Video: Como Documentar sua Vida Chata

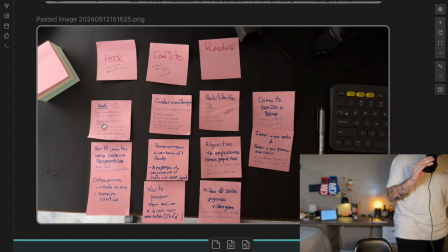(11:36)
Eu utilizo uma câmera simples que é uma DJI Osmo por 6, 7 meses eu utilizei meu celular,
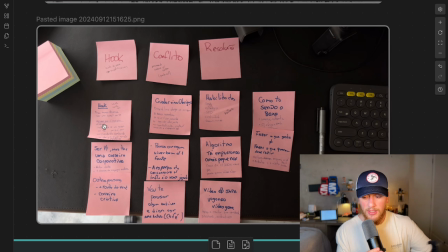(11:42)
meu iPhone e funcionou super bem, sendo bem sincero mas eu confesso que esse investimento valeu a pena, mas um investimento de 8 mil reais é uma camerazinha que é um estabilizador ela tem um estabilizadorzinho aqui ó, que vocês conseguem ver e eu basicamente eu gravo meus vlogs assim ó ela estabiliza muito bem o shot, ela consegue seguir meu rosto, ela vem com microfone também que eu consigo conectar diretamente com ela, e aí esse microfone eu boto no peito e só gravo com ela e ela é muito fácil de gravar, então assim zero patrocínio deles tá, acho que esse vídeo tá sendo mais patrocinado pelo meu pra minha mais mentoria do que isso aqui mas foi um investimento que deixou meus vídeos mais cinematográficos muita gente tem resultados muito melhores que o meu gravando só pelo celular só que eu sou um playboyzinho que eu preciso de bons equipamentos pra fazer um bom vídeo, então eu decidi investir nisso, mas você não precisa tá, mas de verdade melhorou muito a qualidade dos meus vídeos, essa câmera aqui, é mais um investimento de 8 mil reais, eu acho que se você estiver num estágio onde você tá postando vlogs, tá indo bem e você ganhou um dinheiro e precisa reinvestir, eu acho que esse é o melhor investimento pra quem é vlog Essa camerazinha DJI Osmo Pocket 3 Absurdo, tá?
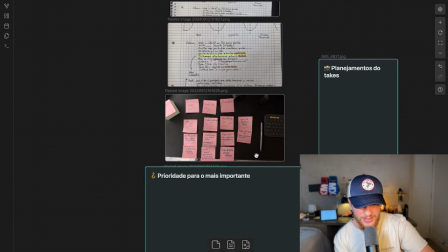(12:52)
E eu acho que ela não acabou não, mano Eu tava na sensação que acabou Mas tem coisa ainda, tem mais duas coisas Eu já tava quase encerrando o vídeo aqui Que loucura, espero que isso não tenha saído
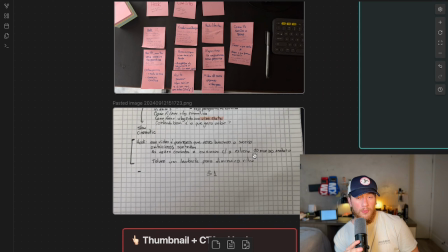(13:01)
Prioridade pro mais importante O que é isso? Nem lembro o que é Ah, o Hulk O mais importante é o Hulk Então ter essa parte inicial Falar, fazer o primeiro take muito bem feito É a melhor coisa Se você pegar o penúltimo vlog que eu soltei no canal Eu acho que eu vou até pegar aqui pra mostrar pra vocês Porque
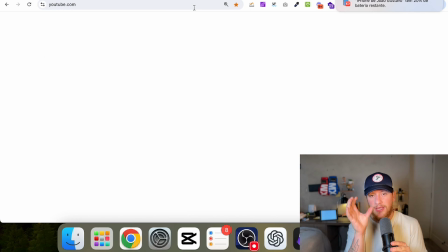(13:18)
eu acho que vale a pena mostrar isso O primeiro take que eu faço De cada vlog é o mais bem Trabalhado,
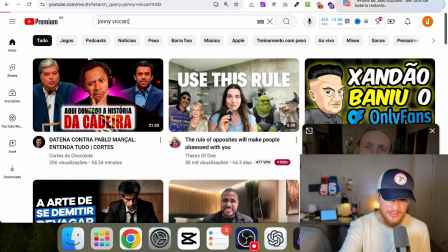(13:24)
o mais diferente de todos E aí se eu entrar no meu canal aqui Johnny Vicali, faço esse exercício também Daqui a pouquinho, esse aqui Você deveria ser um youtuber
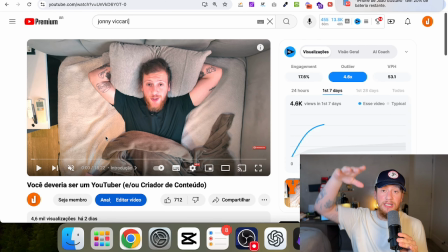(13:34)
Eu faço um take É um take difícil de se fazer De você colocar a câmera em cima de você na cama Então não é um take muito comum Muito usado, você não começa um vídeo no youtube e vê um cara na câmera e a câmera em cima dele. Então, é para chamar atenção.
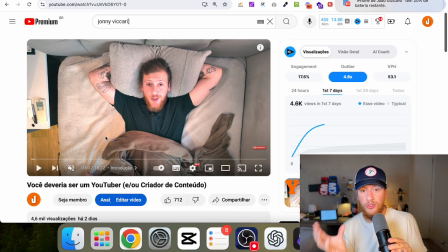(13:48)
Então, tudo isso é estratégia. Sempre o primeiro take do meu vlogging, eu tento fazer um take diferente para chamar a pessoa junto com uma palavra diferente para a chance que ela fique até o final do meu vídeo. Lembrando que, para o YouTube, a métrica mais importante é que a pessoa fique até o final do seu vídeo o máximo possível.
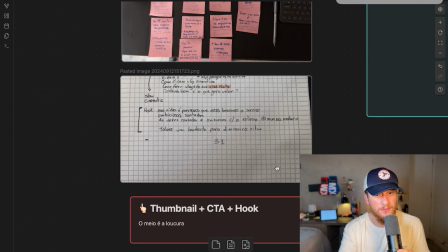(14:05)
Então, essa é a métrica. Eu quero botar vocês na cabeça, por isso que o Hulk é o mais importante. Na verdade, a trindade, a embalagem, a ideia, né?
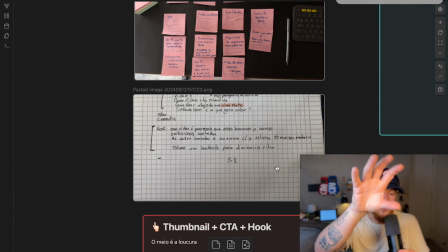(14:13)
A ideia é como você embala ela. O título é thumbnail, mais o hook inicial. Se tiver os três, perfeito.
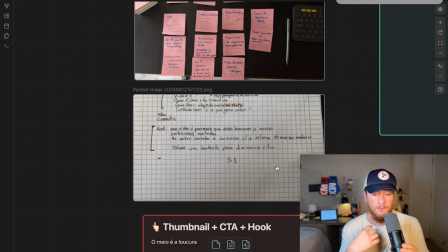(14:18)
Esse vídeo funcionou super bem também. Ele tá performando muito bem esse vídeo. E aí eu tento deixar tudo prontinho.
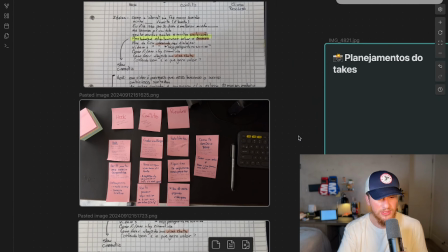(14:24)
Plano esses três segmentos prontinhos e eu vou improvisando no meio também. Então você vê que assim, é muito do que eu falo aqui o algoritmo.
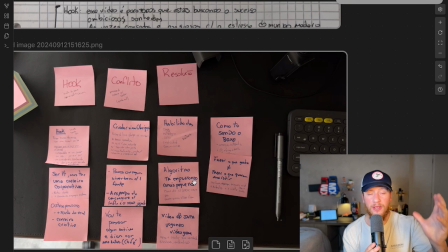(14:31)
Eu não coloco o roteiro inteiro. Eu coloco mais ou menos a ideia que eu quero falar. Eu já tenho aquilo meio na minha cabeça e eu transmito isso pra vocês que estão assistindo.